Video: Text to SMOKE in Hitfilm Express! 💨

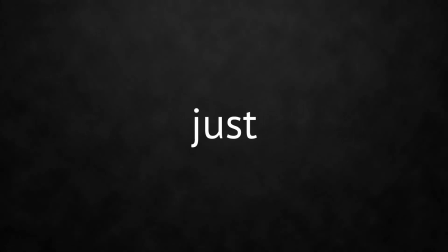all of a sudden, it just went poof.
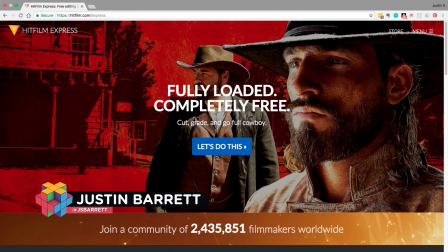Hey gang, Justin back with some more smokin' Hitfilm Express goodness using some of the awesome stuff you can find at ProductionCrate.com.
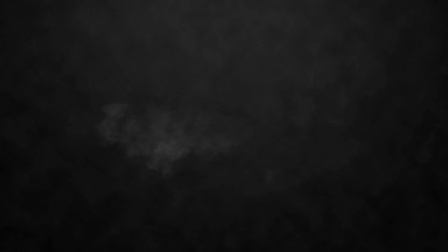This smoky title transition, I guess you could call it,
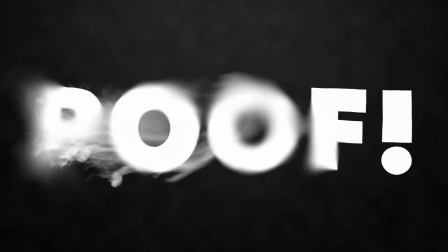was an interesting effect to create, but I warn you up front, it will definitely take some time.
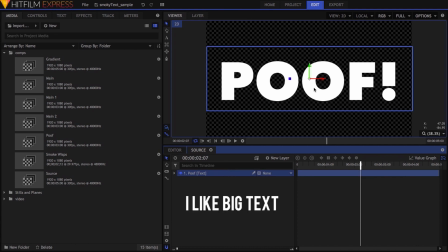Start by making your text. Pretty simple stuff. I made mine big and fat, and I think this showcases the effect well, but the same basic approach should also work with thinner text. I chose to put my text in its own composite shot that I named Source, which I'll talk about more later.
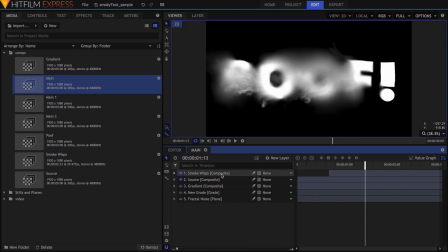This was then dropped into a comp I called Main, which is where all the smoky magic came together on the source layer. So let's take a look at the effects I added. First is heat distortion. For those who haven't messed with this effect yet, here's how it looks using its default settings.
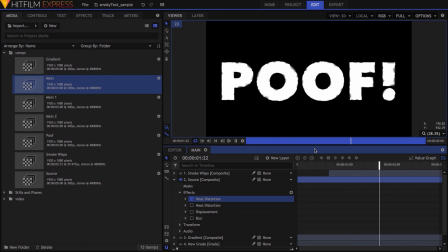Obviously, I wanted something slower and more spread out for my smoky look, so I made several changes.
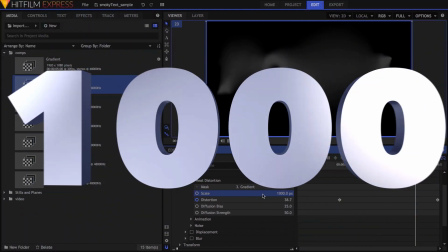First, I cranked up the scale to its maximum value of 1000, which made the softer patches really big.
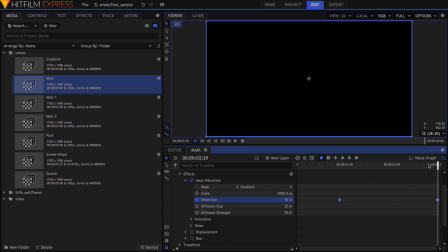I also animated the distortion property from 0 to 50, so the distortion increased over time. In the animation category, I changed wind direction to 43, so the movement would be roughly up and to the right, reduced wind speed to 50 pixels per second, and dropped noise speed to 0.25.
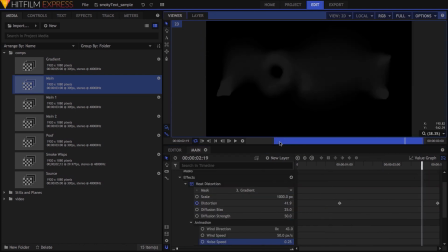This gave me a nice slow drifting to the whole effect. Scrolling back up, you'll also notice that I've got something selected for the mask property. What mask allows you to do is use the alpha channel of another layer to control where and how strongly the heat distortion effect will be active.
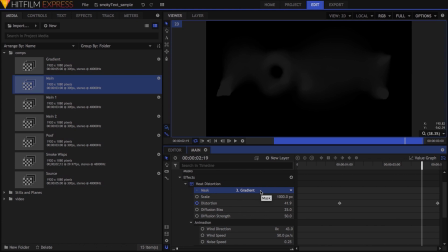In this case, because I planned on using some ProductionCrate smoke wisp assets to blow across the text from left to right, I wanted this effect to have a similar progression, with the left side showing the distortion first and then progressing to the right. To achieve this, I made this composite shot you see named a gradient.
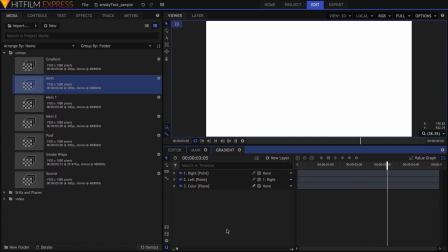Opening it up and playing through it, it's just a plane with an animated black to white color gradient and the demult effect added, so the gradient affects the plane's alpha channel.
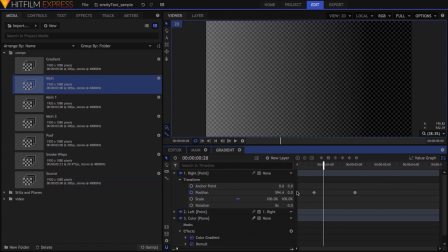I made 2 points to control the spread of the gradient, parented 1 point to the other, and animated the parent point to move the gradient. I placed these driving points pretty far apart to make the resulting wipe of the heat distortion effect more smooth.
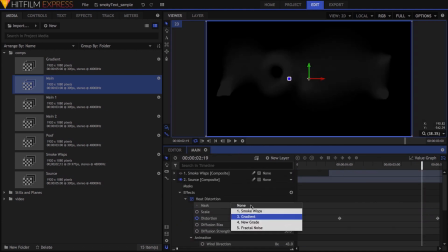Going back to the main comp, you can see that without this gradient, the heat distortion effect looks drastically different.
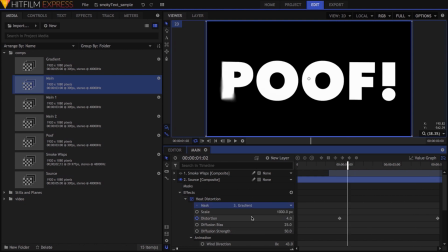Now, before I go on to the next effect,
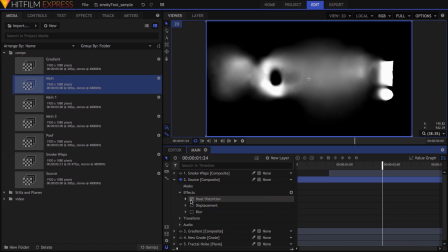I want to just quickly reiterate that it took a lot of trial and error to fine-tune the settings for this effect, and not just on its own, but also in terms of how it tied in with the other effects in the stack. When I built this setup, I didn't just add one effect, adjust its settings, and move on.
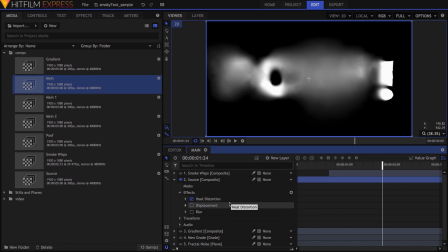I pretty much added all three at once, then spent many hours tweaking and playing to get the end result. While I'm showing a few specific settings for certain properties, just know that you might need something different in your situation. Also keep in mind that the timing of animated properties will also vary depending on your needs.
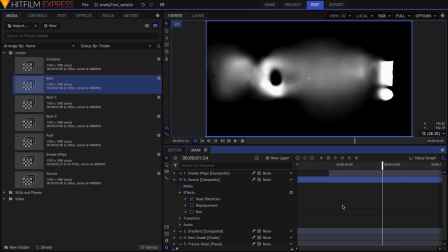In the end, be prepared to spend a good bit of time just playing, making RAM previews, and playing some more. The next effect in the stack is displacement. While there's already a lot of displacement going on thanks to the heat distortion effect, I wanted another subtle layer of displacement on top of it all.
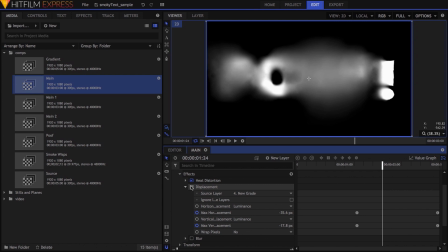If you don't already know what displacement does, it uses another layer as a source to control the shifting of pixels in the current layer.
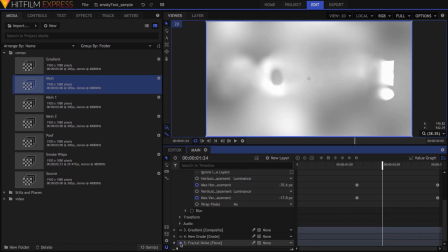In my case, I added a plane to the bottom of my layer stack, dropped the fractal noise effect onto it, and tweaked it to get some large, soft patches of color.
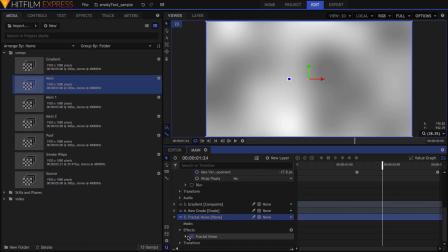One important thing to note is that the direction of displacement is affected by the source's values. This is a slight oversimplification of the concept, but mid-gray is neutral and causes no displacement, with the values toward black or white causing a shift one way or the other. Because I only wanted to displace my text in one direction, up and to the right,
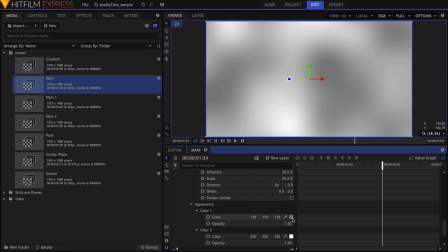I changed the black color in the fractal noise effect to mid-gray by setting red, green, and blue values to 128.
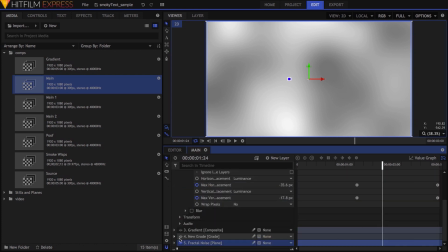Because displacement, like many other effects that use other layers as sources, reads the pre-effect values of the source layer,
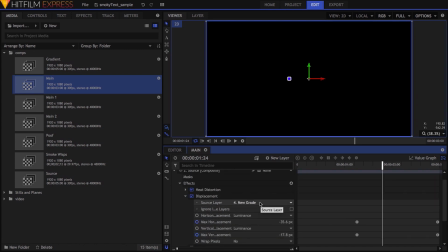I dropped a gray layer above my fractal noise layer, hid both the noise and gray layers, and set the gray as my source in the displacement effect. I changed both horizontal and vertical displacement options to use the luminance of the source layer, then keyframed the max value properties for each so the displacement increased over time.
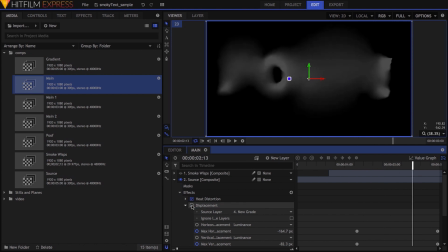When combined with heat distortion, it adds just an extra touch of pseudo-random drift to the whole thing.
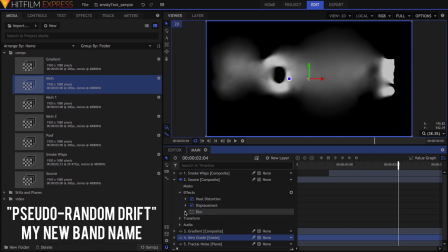The final effect in the stack is blur, which is simply animated to increase over time.
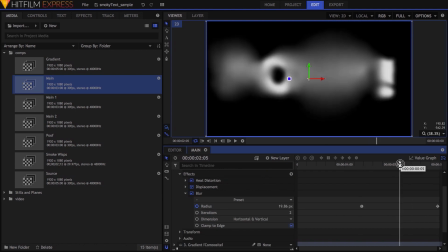Because some parts of the text still remain fairly sharp after heat distortion, this ensures that everything is very soft by the end of the transition.
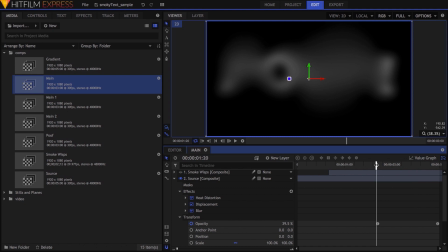The last thing I did to my source comp was to keyframe its opacity, so the whole thing faded out slowly as all of these effects increased.
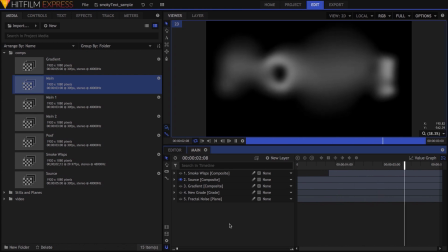With all of that done, here's how it looks. Now it's time to add our smoke elements.
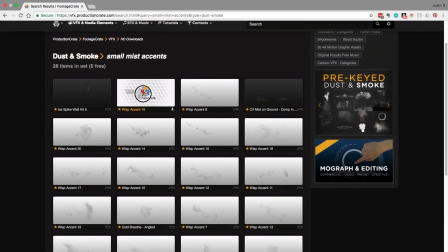On the Production Crate site, I grabbed three of the wisp items from the Small Mist Accents page.
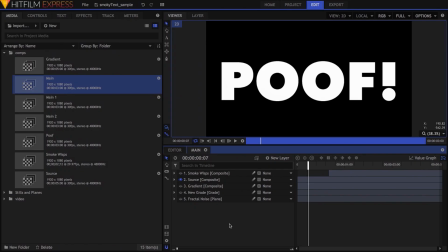Now, even though two of them were on an angle, I knew it'd be easy to just rotate them later. Back in Hitfilm Express, I dropped all three wisps into a new composite shot,
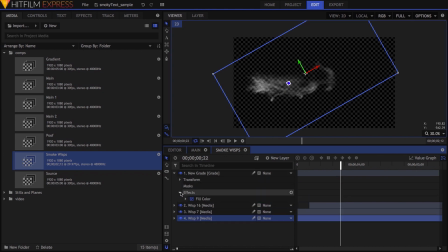and because they're all pretty light, I added a gray layer above them, then added the fill color effect to the grade,
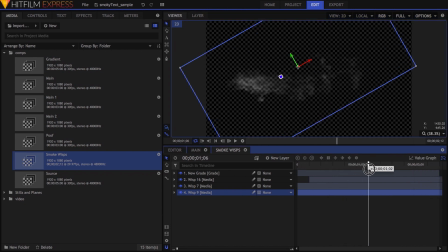leaving the color on white and cranking the blend amount up to 100%. From there, it was just a matter of playing with position, rotation, and timing to get the look I wanted. Part of this experimentation also involved seeing how these elements worked with the other comp I had made.
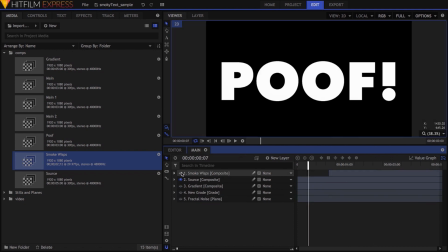Initially, I just dropped this Wisps comp into that one, and once again,
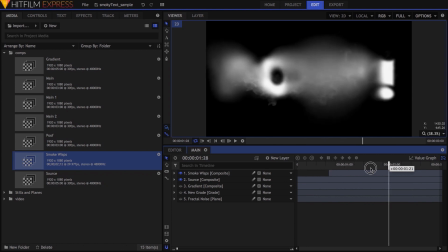spent a good bit of time playing, even adjusting the earlier effects further to work better with the smoke elements. At the end of all that, I still wanted the smoke to have more punch, so I duplicated the layer.
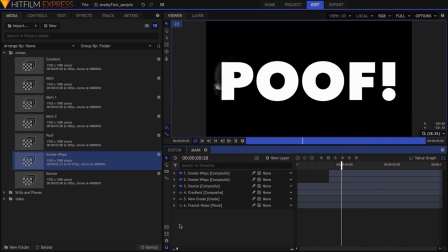Once all that was done, it looked like this. There are some really nice moments where it feels like the smoke is actually part of the disintegrating text, but when I got to this point, I still felt like the text was too solid.
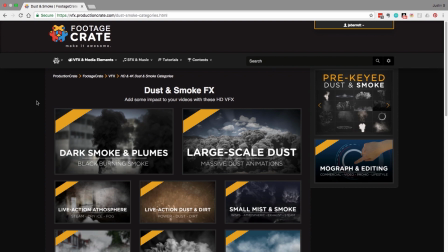My final experiment was to add yet another Production Crate element, which was this looping fog clip.
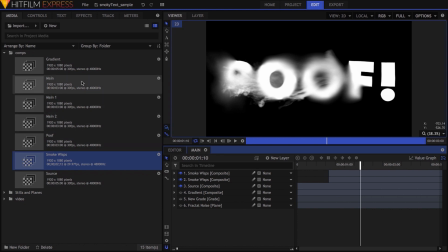I had a couple ideas for how to use it, so I duplicated my main comp twice and tried a different option in each.
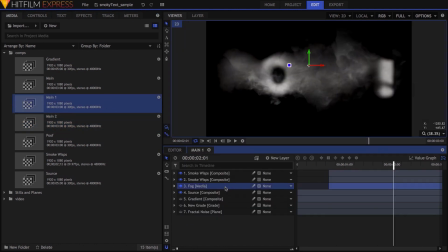For the first one, I dropped the fog layer below the smoke wisps and set the blend mode for this fog layer to subtract.
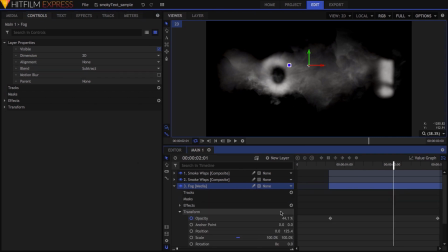This helped to add some further smoky texture to the whole thing, so the larger dissipating blobs weren't so solid.
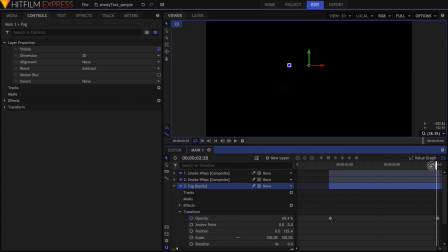I added opacity keyframes to this layer, going from 0 to 75%, which eased in the effect over time.
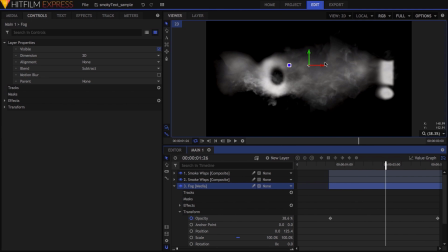Because it was pretty obvious that this was one texture subtracting from another, I also added a blur effect to smooth out the whole thing.
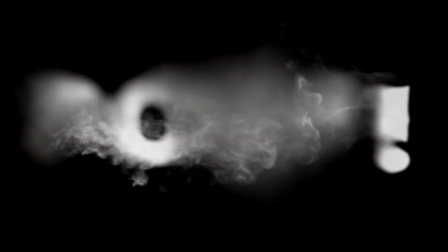And here's the result. I kind of liked it, but wanted to try one more option.
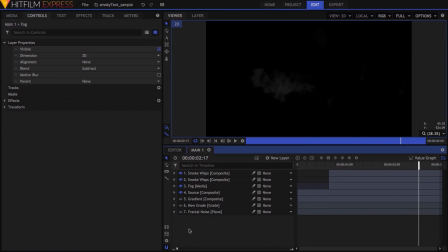The second test I did with this fog was a little more complex.
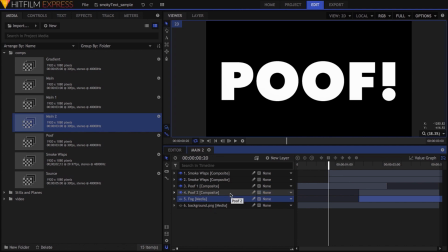After dropping in the fog footage below the wisps, I took the layers that comprised the main poof effect and made them into their own composite shot,
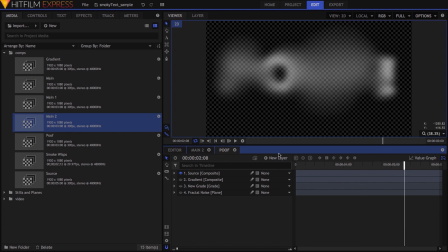which for some odd reason, I named Poof.
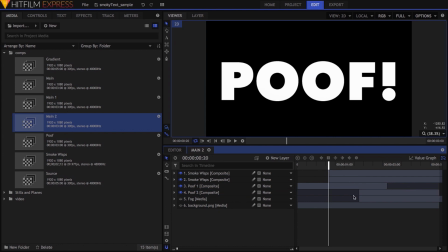I then duplicated this embedded comp, trimmed opposite ends of these layers, and used opacity keyframes on them to transition from one to the other. On the lower copy, the one that ends the shot, I added the set matte effect, with the fog layer as the source,
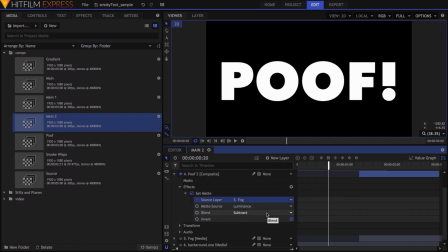matte source set to luminance, blend to subtract, and invert checked.
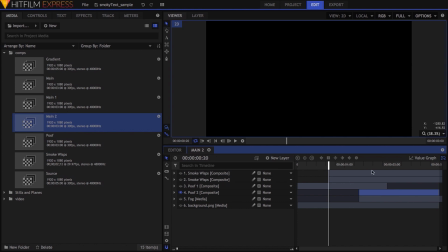If I hide the smoke wisps and the other poof layer, you can see that this took the fog effect and placed it in whatever space was created by the dissipating text. Combined with the wisps, this really sells the idea that the text isn't just blurring, but is breaking up like smoke.
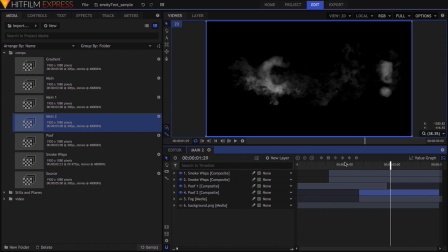Of the two tests I did with the fog, I like this end result the best, so I added a simple fractal noise background for the final render, and there you have it.
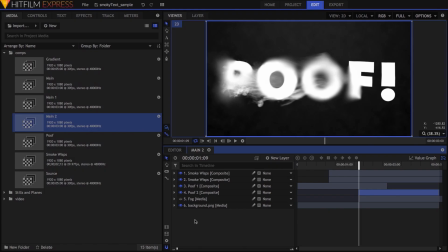Oh, and remember how I put the original text under its own composite shot? Well, this makes it really easy to replace the text with different text,
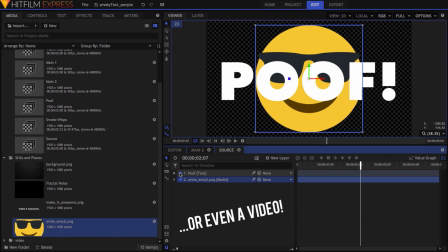or even an image, and all the effects get applied to that instead.
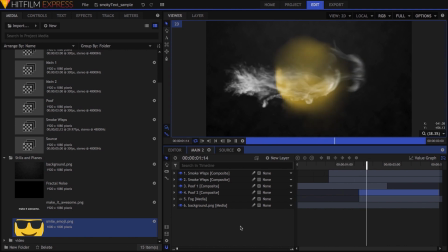Thanks for watching. Be sure to subscribe to the channel if you haven't already, and hit the bell icon so you're always notified of the latest Crate goodness.
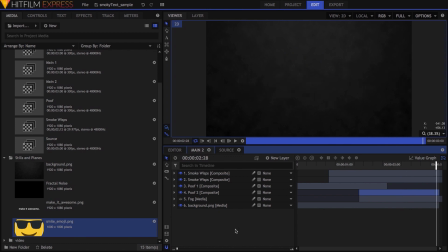Now, go out there and make it awesome.